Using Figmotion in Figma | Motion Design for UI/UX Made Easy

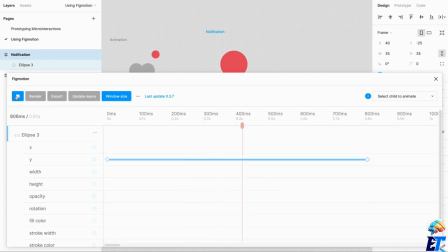4:11 if we play, we'll see that it moves down. That's a terrible animation, but you can see that we can start creating much more complex animations from something like this so let's jump right
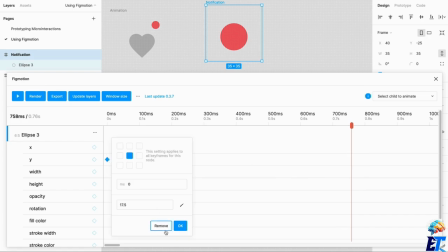4:26 in i'll show you a couple little tricks that you can do along the way and what happens after you're done exporting it i'm going to create something really really
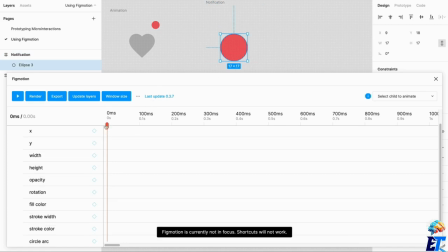4:34 simple i'm going to bring that down um i'm going to update my layers because any changes over here will not be updated here unless you update them manually So I'm just going to start at 0 and I'm just going to,
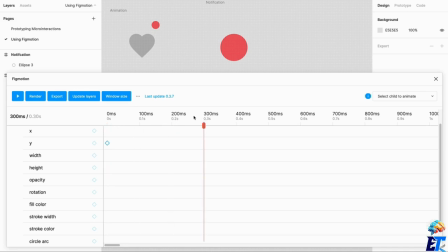4:51 it doesn't really matter, like you can select just different points in time. So I'm just going to select 200 milliseconds and I'm going to select another keyframe. And what I can do here is I can go
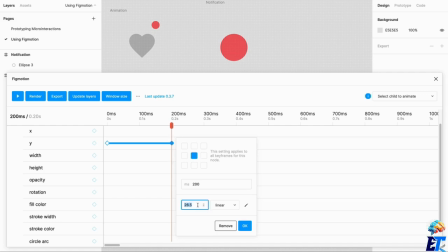5:05 into this and I'm going to type how about just 20.
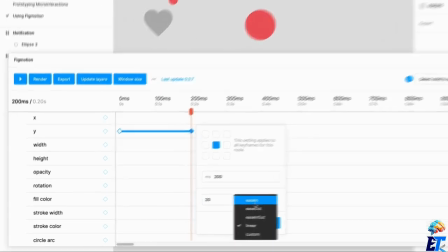5:13 And you can see what type of animation. So I don't like doing linear, but we can do custom if we wanted to,
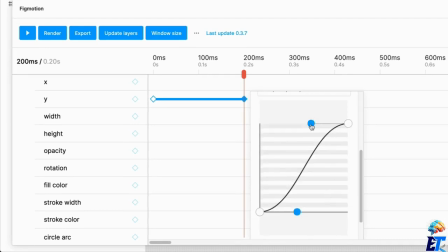5:19 and it'll give us like a little graph, and we can play with that if we wanted to.
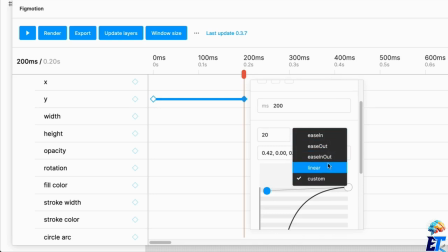5:25 But if you didn't feel like actually working with the custom, just the easing, you can just select ease in, ease out, ease in and out.
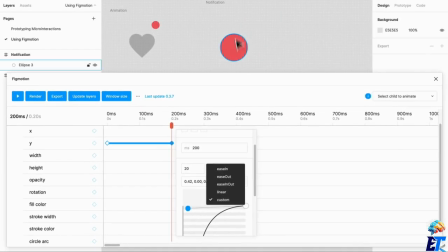5:33 So for this animation, I am moving upwards. Let's check what ease out looks like.
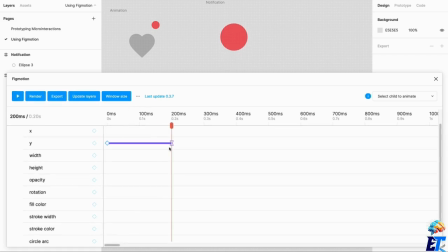5:40 So we're going to play, so that was really quick. So let's just see with the animations. So you can see it's pretty abrupt and then it slows down. Now if we use something like ease in,
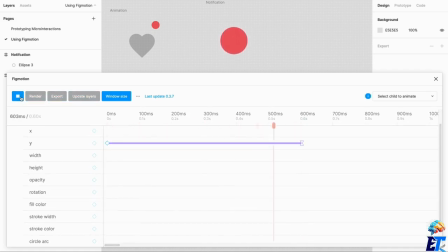5:59 so it was very, very slow to move and then it gradually cuts just faster as it moved in and out.
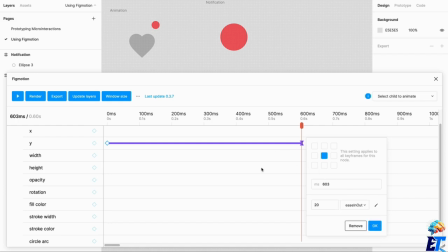6:11 So we can just do ease in and out because if we're thinking about gravity at the most basic sense you can do that okay so what was your sin to them when I go to one second so it's going to take one second to get from top to bottom I'm gonna make sure
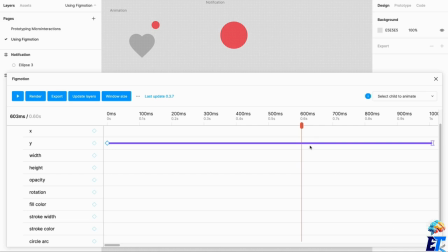6:27 this is much larger in space so let's even go even further um let's do ten okay so that looks good so if we play that you see how it eased in and out,
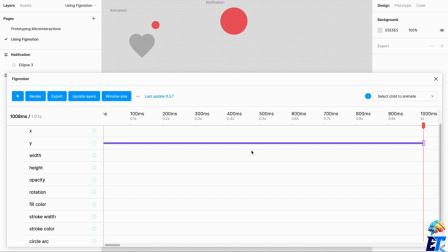6:46 so it was kind of like it was slowly moving upward, then when it got to the top, it was slower. Now when we come back down, let's scroll all the way to the side, so I'm gonna go over to two seconds, actually, at the top I may just wait. So I may wait for like,
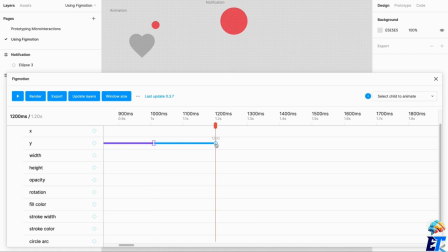7:06 just a bit, but when I get up here, I'm gonna select, we're just going to stay. We're going to stay easy in and out. I'm not going to move. And then we are going to go to 2.2 seconds, which is over here.
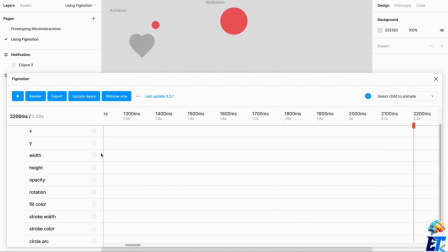7:24 And we're going to go all the way back down. So what I need to do is I need to select my Y coordinates. And I'm going to see the original. I'm just going to select that. And I'm going to paste that within here.
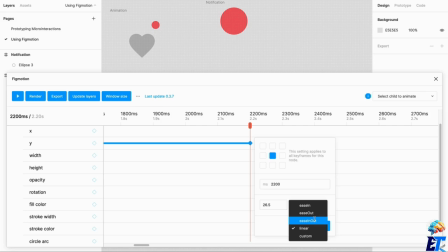7:42 And when When I think about actually like something dropping, it's going to ease out, actually it's going to ease into it, and then it's going to drop really quick.
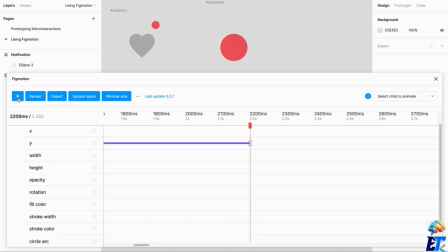7:54 So let's see how that looks. So up, down, sometimes you just have to fiddle with these to get the right, just the right animation. See I didn't like that one. You saw how it slowed down again, that makes no whole sense in terms of gravity.
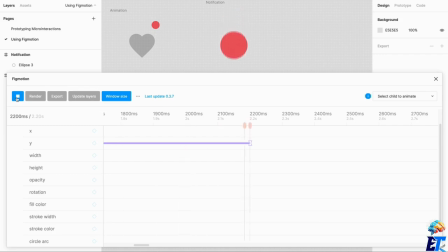8:10 So, I'm thinking like, you know when you hold, you get up to the top, hold, and down. Okay, so we can now start to fine-tune this a bit.
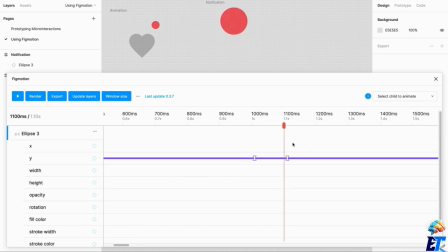8:21 Maybe that hold is only just there. Maybe we start bringing it in a bit more. So we got that 700 milliseconds.
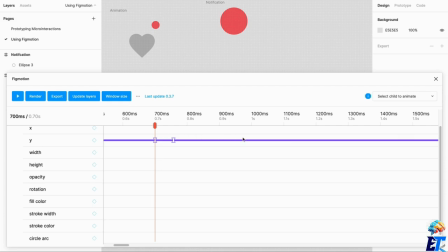8:39 And we can do like a half millisecond hold. And then, um, we will go to 13. The drop should be maybe a little more quicker. So I'm going to go grab that keyframe, then I'll drag it all back.
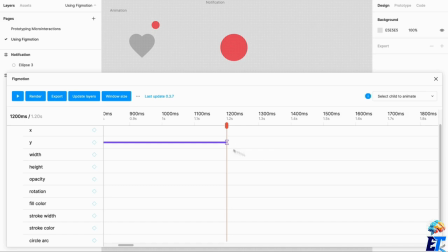8:55 The only problem is this doesn't have a way to zoom in and out and grab keyframes, like just dragging and just drag to select, which kind of isn't the best, but this is great just working within Figma. So there we go, we have like a little, a little animation going.
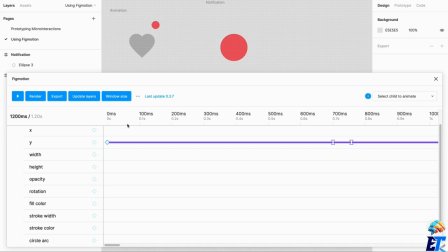9:14 Now we can even go a little bit further if we think about, so this is more linear. Now I'm just going to exit out of FigMotion.
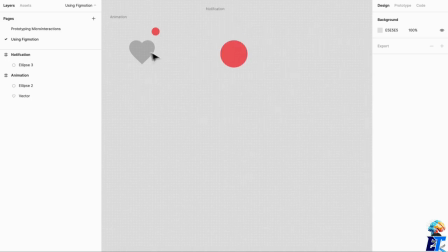9:23 So we have a little animation here. Now let's take a look at this one,
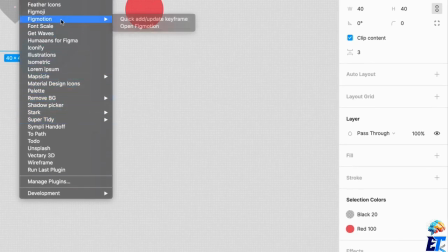9:30 where it's FigMotion, all the way right there.
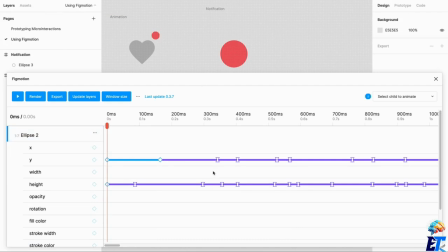9:36 Now we're at zero, you can see all the different types of keyframes I have in here just to get it right. And as you can tell, I've created like a little bounce, so it's going to squish and propel itself forward, or upward, stop,
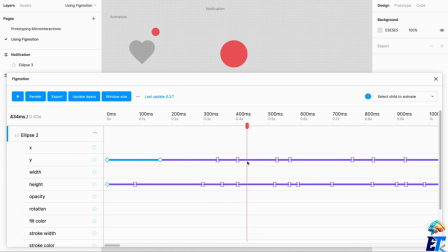9:52 return back to normal size, and propel itself downward, and it's going to shrink in width, and look, much more elongated, and it's going to hit the ground again, it's going to shrink, and it's going to do the same thing, but this This time, if you notice,
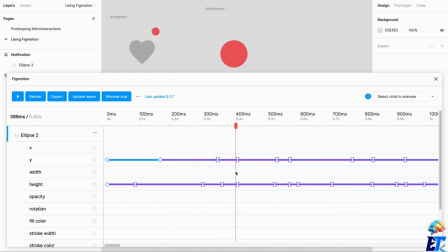10:08 when it reached that top height and then came down for the second bounce, we've lost a little bit of speed, we've lost a little bit of force, and we're not going to jump as high this time. We're not going to bounce as high, we're going to bounce just a little bit and then just a smidge.
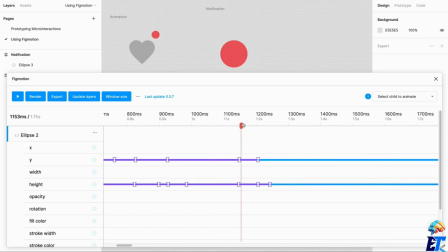10:26 Let's see what the ending of this looks like. So just a smidge, and then we're just going to hold. So that way, when we do create this loopable GIF, it's going to hold for like a couple of seconds afterward before it bounces again.
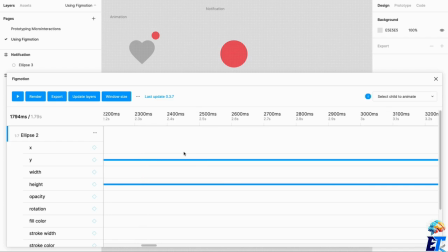10:41 So it's not like crazy bouncing in the corner of your screen and people are going to be really annoyed with this. So let's take a look. There it goes. And it's going to hold, then it'll bounce again. Boom. So that's a quick little way to do it.
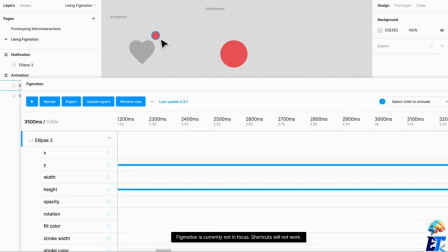11:01 I'm going to actually show you how to break this down just a little bit more. and with this one in our next video.